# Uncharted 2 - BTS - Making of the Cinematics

The actors give us such great material on the stage, and when we come in,
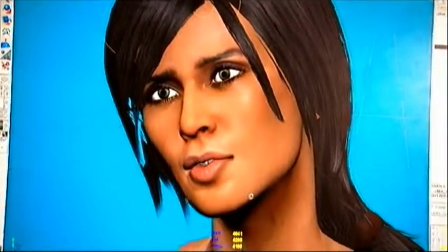we have to complete that performance and make these characters really alive and who they are. That usually starts off with looking at what the characters are touching and what prop manipulations and how they interact with each other.
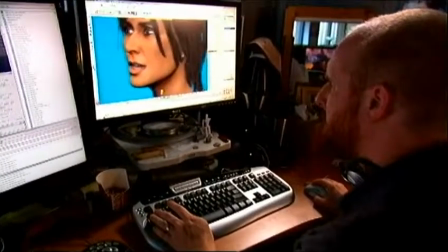And then it goes all the way up to all the fine details of how their fingers and hands are held and what their faces,
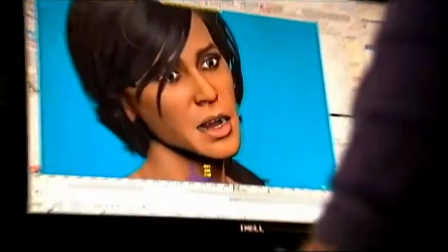the expressions and tone and emotion of their face. It's not just the lip sync, it's the whole performance. It's what they're doing when they're not speaking as well.
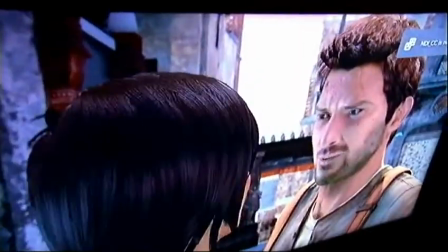So when we get that performance into our computers and we can look at it from any direction, it's at that point we need to set up our camera rigs. We need to decide where our shots are going to be from, what's going to be a close-up,
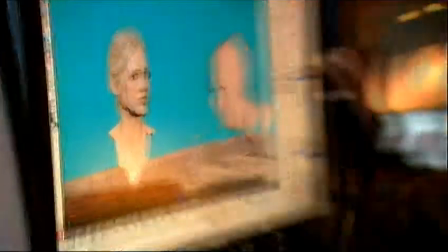what's going to be a wide or medium shot, what's going to have a wide angle or a long lens. So we get to start that once the performance is already in.
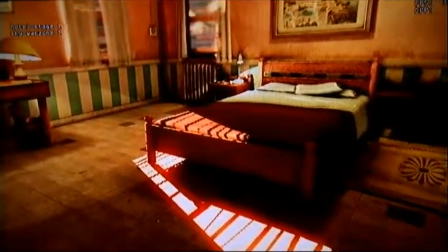We like to do a lighting study, what we call a lighting study, and look at the action, look at the location, understand the story point, really look at the subtle motion, the interaction of the characters,
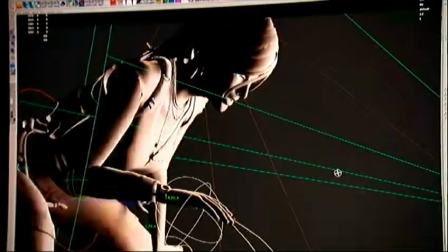try to pick some real hero frames, some key points,
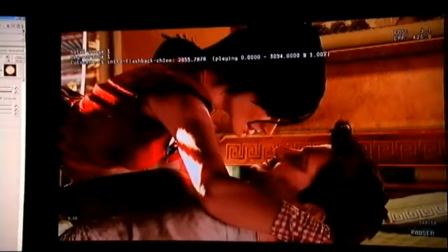some key frames in that story point, in those scenes, and really light those to really bring the action to life. We start to move lights around in real time in the game, so we can grab a hold of the sunlight and move it around and see, oh yeah, that angle of lighting really works nice on the character and it really brings out the right emotion.
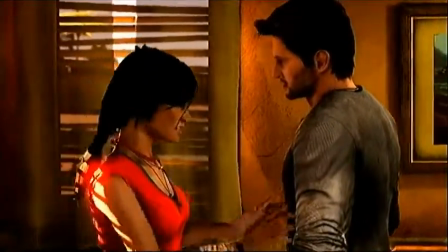So we get the right angle, marry that with the right color, now we've got a compelling shot developing.
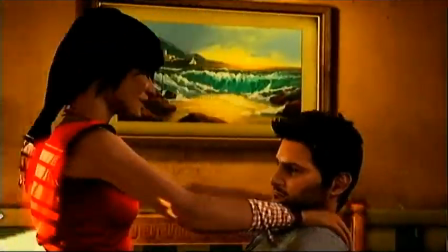My relationship with Flynn is strictly professional. Really? Mostly professional.
Often for the sounds in Uncharted 2, we will go out and actually do field recording.
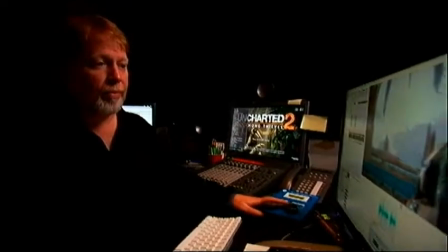We've done that with a lot of the environment stuff. We also, you know, record a whole lot of Foley as well.
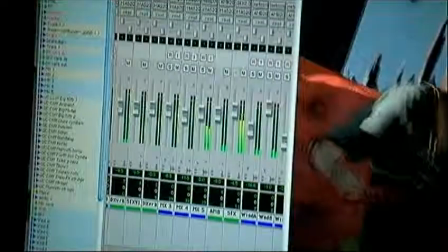So, because we have all the characters that we have to cover, and their movesets are really, you know, pretty extensive.
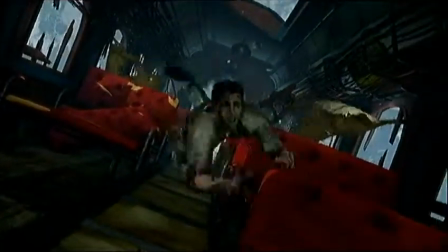Well, since our goal is to make sure that this sort of cinematic experience that we're providing,
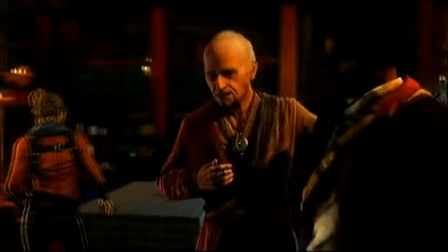both interactively and in terms of the pre-rendered cutscenes, is as seamless as possible. We wanted to make sure everything happened within the same rendering engine, which is our game rendering engine.
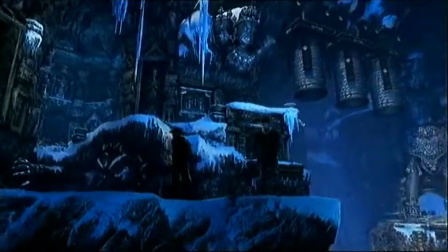It's awesome. I mean, it's just amazing, because you can play the game, segue right into the cinematic, use the game engine to light these cinematics, bring them to life, and just make it really, really immersive,
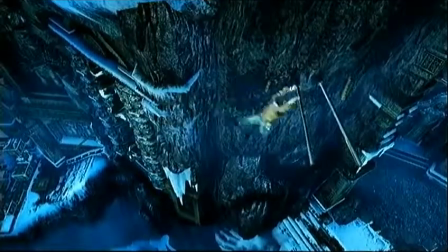using the game engine. Just one goes into the other and out. So continuity is just there. Because we have the same assets that you're looking at in-game and in the movie we get that seamless cinematic experience it's it's really really unique
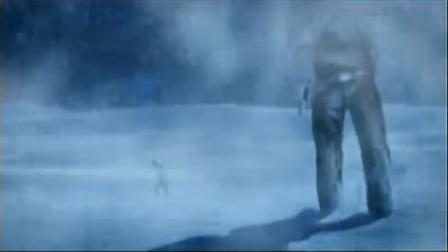i suppose i should have quit while i was ahead it's not just about the visceral thrill of what you're doing it's about the emotional and the visceral thrill and that's where having it be a character-driven story
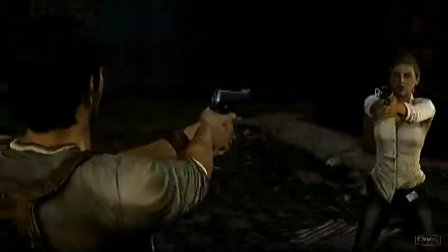is so important and it's great fun for the player to to experience and i i look forward to it that's that's a lot of fun